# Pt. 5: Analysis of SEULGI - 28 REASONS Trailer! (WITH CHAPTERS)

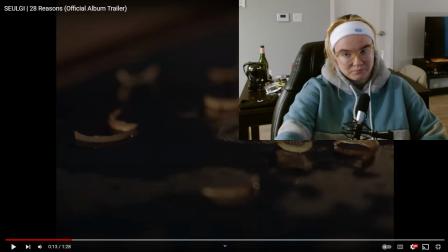249s
Oh, because there's so many. Yep, and the reason why they blurred out the rest and focus on that one is because that's the one she just cut.
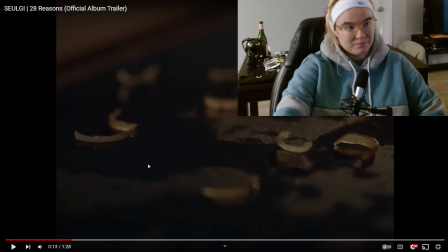256s
So it's a fresh cut. The rest is just, it's past left behind her. That's why it's all blurry.
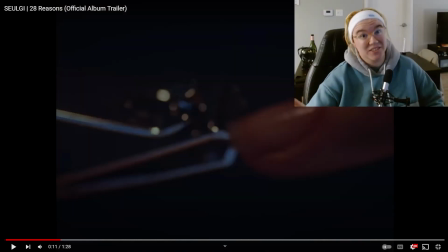261s
Needless to say, these nails are significant. At first glance, you may not think so, but not only do they allude to the 28 reasons laid before her,
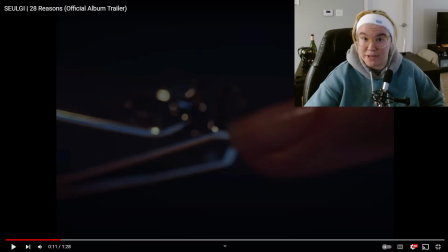274s
they also have to do with common superstitions in Korea. So having that background information, she's doing something that channels negative energy or feeds negative energies around you. I think this could understandably be seen as her
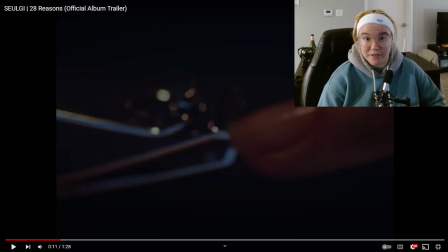294s
feeding the negative energies around her on purpose to feed that evil that is naturally inside of her, that is alongside the good. I think it could also be used to talk about the narrative of the trailer. The overarching theme of the trailer is to communicate to us little Seulgi has been through things that has hurt her.
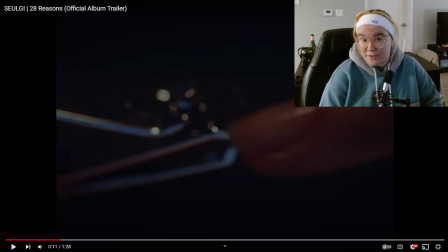314s
Little Seulgi, and in this video, I'm assuming teenager Seulgi, have gone through things that have made them calloused, have made them numb. What she knows is that she needs to cut her nails, and who cares if bad energy gets inside of her?
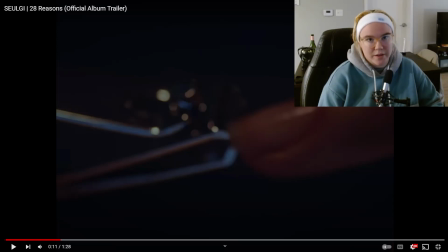329s
She's been through enough already. Nothing matters. You could see it as either way. You could see it as both ways. I personally enjoy taking both of those perspectives into account when I'm enjoying this trailer,
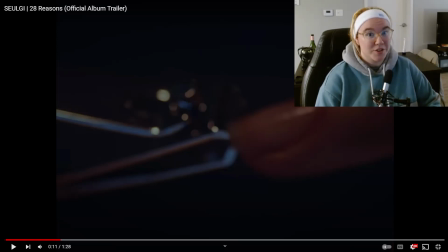342s
and seeing how art can be appreciated in many different ways at the same time that all further the same. I am not here to start a discussion on how technically any of this stuff could be used to further something completely different,
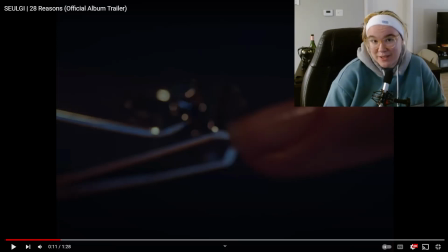359s
but feel free to keep that in the back of your mind. This is all subjective.
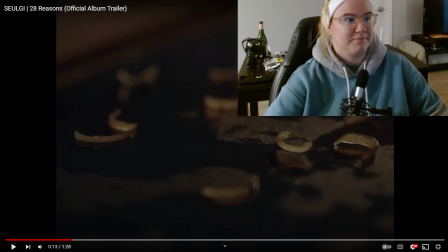364s
Moving on. The eye. Yep, the eye is just showing. So the closer you get visually, the more deep in thought you are.
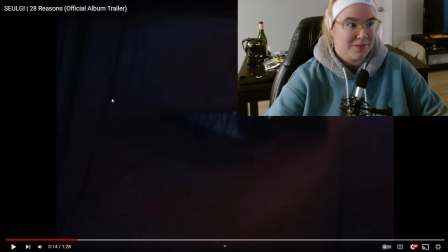372s
The closer you are, the more you are getting to know about a person. And so like that kind of just like affirms that like what we just saw was teaching us about her. Mhm. Oh, okay. Yep.
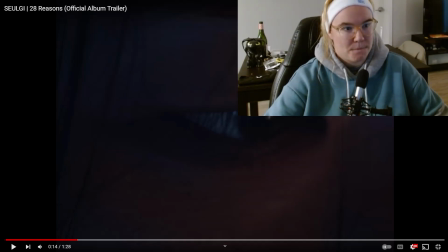384s
And like right now is a visual reason why the camera is showing, you know, those two shades of color. I guess many things going on in her mind, like that's why it's showing stuff like that. Oh, because this is like ready and this is blue. There is a reason, a specific reason why they are zooming in on the eye.
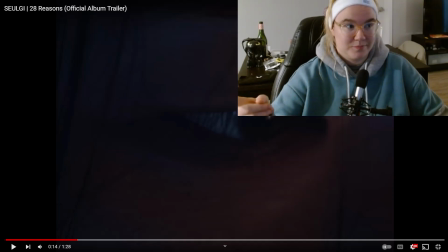403s
Because they could zoom in on the mouth, they could zoom in on the nose, but there is a reason they chose the eye. Mm-hmm.
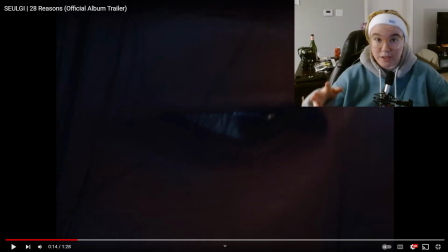407s
To me, the reason they chose this eye comes back down to the main message of the work, which is good and evil can exist in one person. It takes power and strength and empathy to look within another person and acknowledge the complexities of someone.
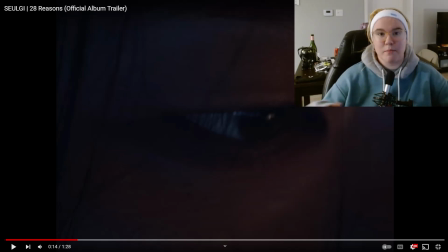426s
They zoom in on her eye as she looks down at the symbolic representations of her 28 reasons, the symbolic representation of what makes up Kang Seulgi. In this way, the things that make her complex are laid out right in front of her for her to see.
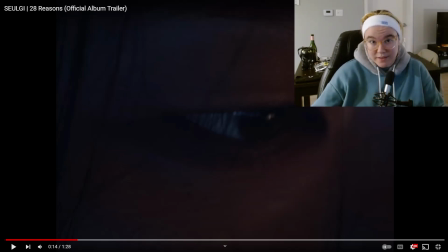441s
The message isn't about speaking to the complexities within another person and developing a conversation with it. I guess to some extent it kind of is like hearing another person out, but that's really not what we're getting at here.
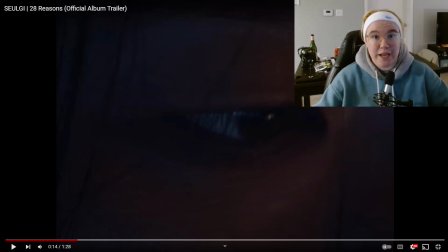456s
What we're getting at is looking within other people to acknowledge good and evil can exist within the same person and seeing it for how it is. The other thing about the trailer that stood out to me was there's imagery of like innocence as well as like unholiness and evil. Like she's with school children, and like children themselves are seen as like innocent and pure, and they're also all dressed in white, and white is like a color of innocence, purity. And then she's whistling in the trailer too, and it says another common superstition suggests that if you whistle at night, you will attract wandering ghosts who are more likely to be present and follow you home. So that already in the trailer is like adding like an eeriness.
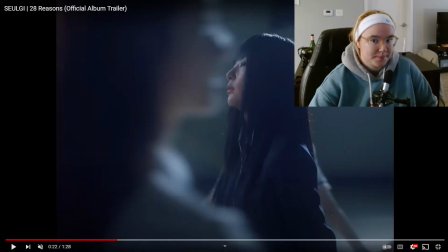496s
So they chose, again, they chose her as the main focus, so they blurred everyone out, but they chose showing her this close because they still want you in her, they still want you to feel for her right now.
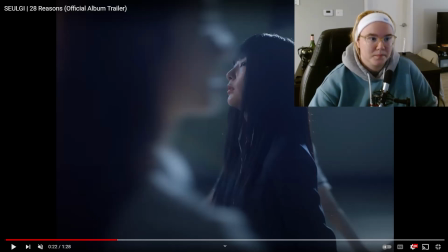510s
Yeah. Yeah. So that's why they don't have that wide shot. You're still focused on her, and you're wondering visually what's going on right now.
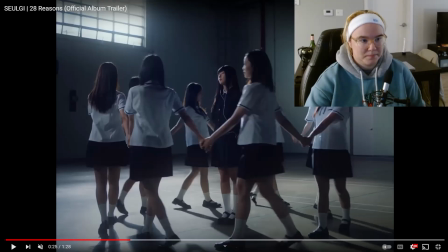519s
Like this is a moment of confusion. This is trying to understand her. That wide angle shot was chosen to establish space again. She is in like this weird gymnasium place, like maybe this place in the thematic of her album.
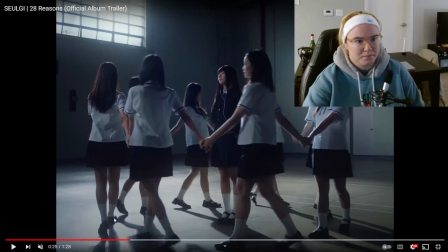534s
So, but this I understand because beforehand we were in one space at one time. This is a different space. We didn't know what was going on, and now that we do, it's like, oh, the wide angle shot is to like establish that there is something going on in her world that is considered strange,
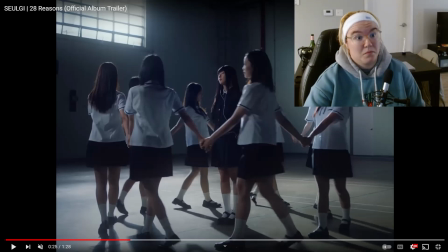550s
or maybe this might be the strongest piece to I'm going solo. All the people around her, those could be fans or those could be her fellow people. But like this is like, because I've always wondered about this scene because the backstory, which is apparent later in the trailer, is that the kids like kind of think she's an outcast.
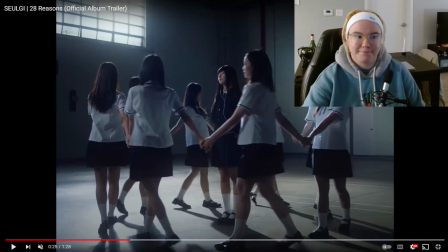568s
But here they like are like rallying around her, and they don't look like they don't like her. Well, that's the thing. I think she's feeling cast out because like this is like holding hands, right? Is like a togetherness like bond, right? Yes. She is being surrounded. She was surrounded by togetherness, but now she's stuck alone.
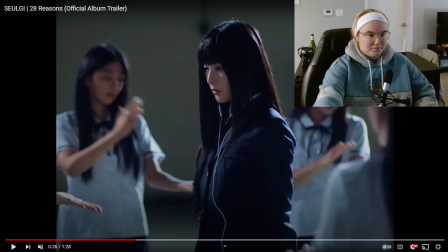588s
If you go to the next shot, this is her being like visually it looks like, did I make the right choice by going solo? Oh. Am I doing the right thing? Like, she is actively thinking, what am I doing right now?
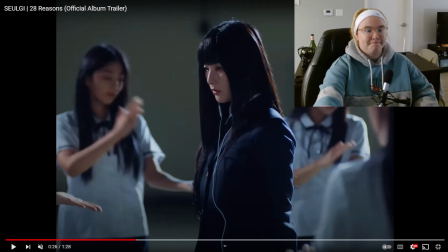601s
Is this good for me? Am I gonna be okay? Yeah. Yes. But in the context of like the narrative, not just Seulgi of today. These guys are dancing in the background, right now? Yeah. Yep. So here I'm thinking these are other performers.
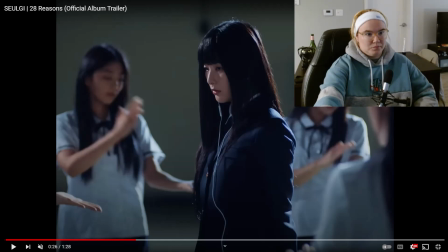616s
Getting massive anxiety. She has like an anxiety complex over working alone. That's what I'm thinking. Yes, that makes sense. Hearing Justin talk about how this could be representing her weariness of, is going solo the right choice for me? Or discussing her anxieties revolving around going solo. She talks in the behind the scenes footage and behind the scenes content of creating 28 Reasons about how, when considering her fans, she thinks to herself, they would want me to do something only I can do, which puts a lot of pressure on someone, to be honest. She also discusses in the behind the scenes talking to Joy, fellow Red Velvet member, about her solo debut, what it was like, how she went about it. She gets a lot of advice from Joy, and the members come and visit her on set while filming the music video for 28 Reasons to give her support and backup in times of high anxiety. So even in an environment such as K-pop, where SM Entertainment and her creative crew have so much power over what goes into these music videos, over her final say, effort is still being taken to communicate her personal experience. Perhaps it's not directly only about her. This is an experience many people have at some point in their life. Doing something for the very first time and confiding in the people around you that have done it before and know what's going on. But still, you question yourself, are you making the right decision here? Overall, this interpretation connects to the theme by highlighting her humanness, by highlighting the realistic aspects of what makes Kang Seulgi, and part of that is her anxieties, as well as the dual good and evil existing in one person. And as I mentioned before, the kids don't like Seulgi in this trailer. Seulgi is the outcast of the school.